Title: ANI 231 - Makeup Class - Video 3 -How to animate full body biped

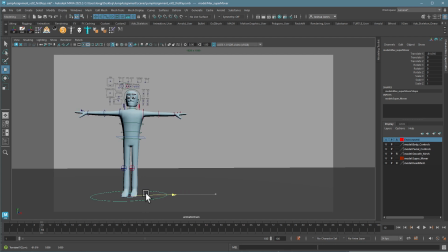492s
So as per normal, you would use your super mover to place your character within the scene. Again, I generally recommend against pointing the character straight at the camera. That really flattens them out. So getting a little bit of angle in here is going to give us a lot of dimension and a lot of depth,
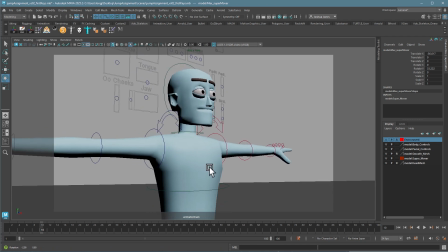509s
make it a lot more interesting, especially the closer you get, the more depth you get when you're towards a side.
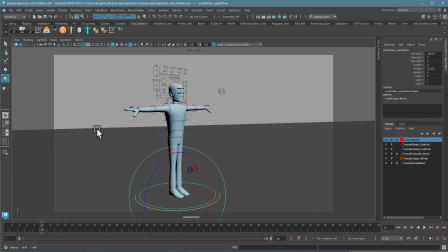514s
We don't want to be totally the side, that flattens it back out, but somewhere around here is going to make things a little bit more interesting in most cases.
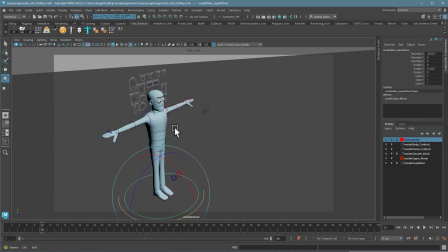523s
I want to keep the camera kind of low. It makes the character a little more dynamic. As we go up, it doesn't flatten the character, sorry, it diminishes the character.
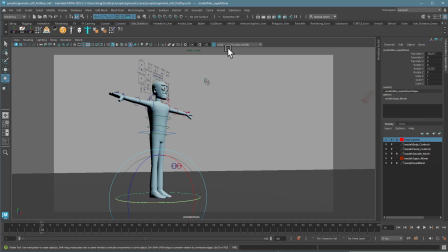531s
So I'm going to do something like right around in here. And again, I want to lock off that camera, so hit the lock button, and now the camera can't move, and I can really focus just on how the character looks within the frame.
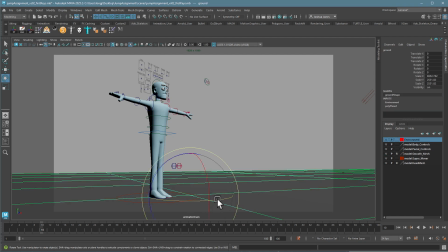545s
If you want to, you could adjust your horizon line to be more flat relative to the camera, or maybe you want an angle as long as I don't see a point in space. I'm going to flatten mine out a little bit, not too much, just get a little bit of life in there, and then I will restrict that layer so it can't move.
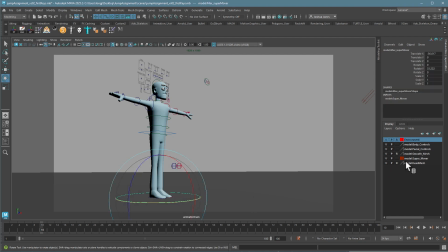566s
Super Mover is done being useful. I'm going to go ahead and hide that. And now the last thing I want to do for setup is I want to create a key all script. So let's do that. So here we go.
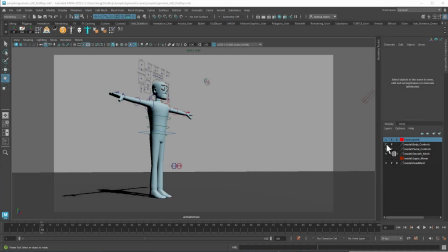581s
For this one, I definitely need all the body controls to be visible and all the facial controls.
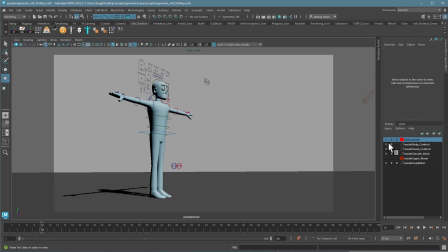587s
All these things have to be there. Oops, this is the environment and the facial controls. So I need all this to be part of this. I'm going to go ahead and choose my custom shelf. You can see I have a lot of these buttons hanging around, but I'm going to make a new one with you guys.
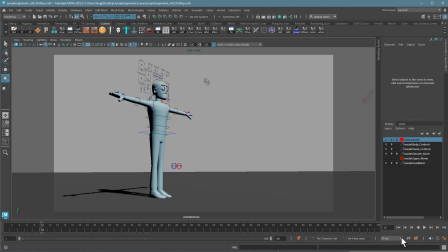602s
So I am going to open up my script editor down here,
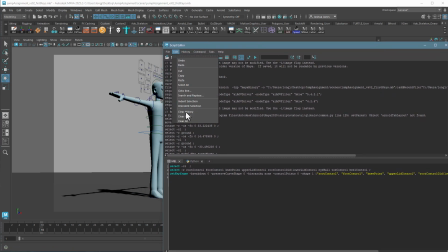612s
edit, clear all.
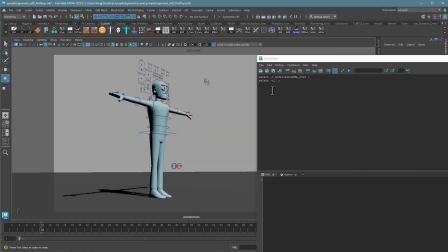614s
Remember, we want to start with clicking on something and then clicking off of it so we can get a select -cl command, which means clear. So we can clear our selection set. When you do this, make sure you grab all the controls, facial and eye aim and knee controls.
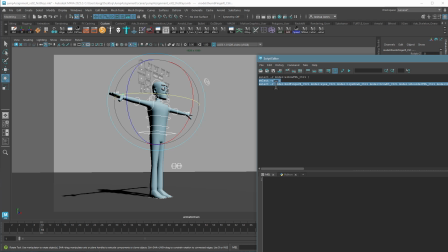631s
So there we go. We have it. I'm just going to select it here, middle mouse click and drag, put it up on top and choose Mel.
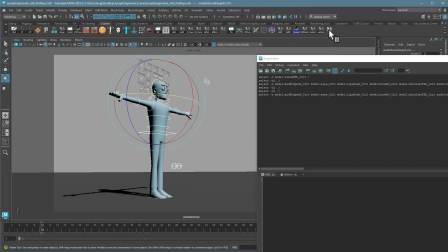640s
So now that's my my select script. I can run it as many times as I want to select all the controls. Really great for the dope sheet, by the way. Selecting, then you know you have everything and you can adjust your timing and know you're not missing anything. To do my key all script, I'm going to go ahead and run my
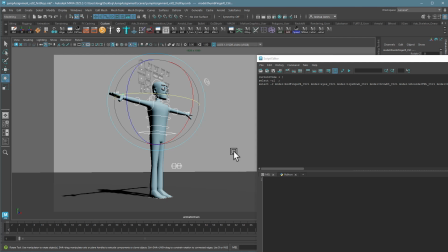659s
select script, and then just on frame 1, I'm going to press S. I'm going to replace it anyway, so I'm not worried about it.
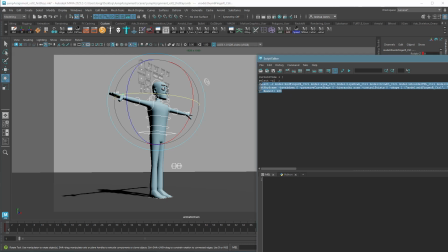665s
I just need that set keyframe. So I will grab all the stuff up until select -cl, drag it up here, and we're good to go.
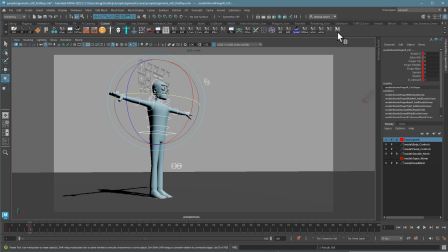677s
You can test it by hitting your button somewhere else. Looks like we're good. I'll delete that one since I don't need it. Make sure you go to the gear here and choose Save All Shelves.
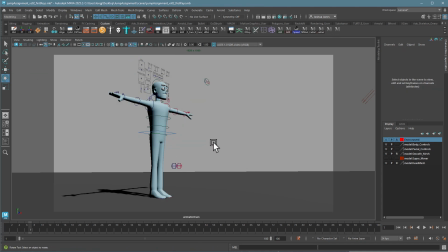690s
Otherwise, when you come back, these buttons won't be here anymore. All right, we can now start animating, or posing anyway.
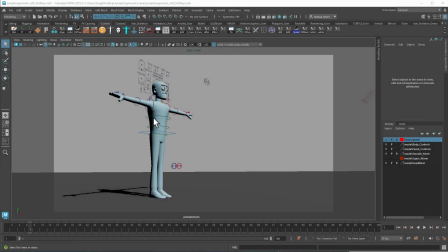701s
Okay, we're ready to start posing the character. When I'm posing, I'm going to always be looking at how it looks in this view, the animation camera, because that's where it really matters. If it looks good in some other view, that's fine, but it doesn't really matter for our render.
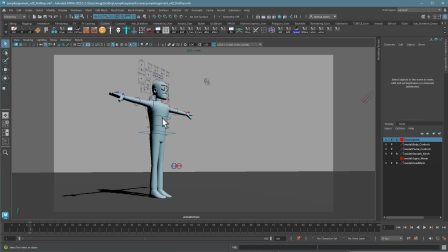713s
I mostly am going to be using my other views just to make sure that things look correct, that I don't have the character leaning way over, didn't know it. Those things can trip you up later too.
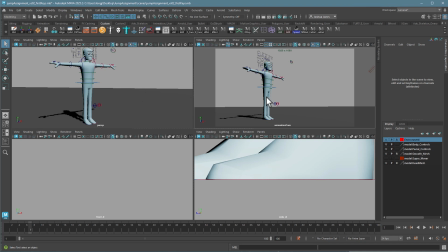724s
If you don't have a perspective view over here or somewhere that you can click on really quick so you can go back and forth, just go to Panels, Perspective, and choose a perspective view, and you're good to go.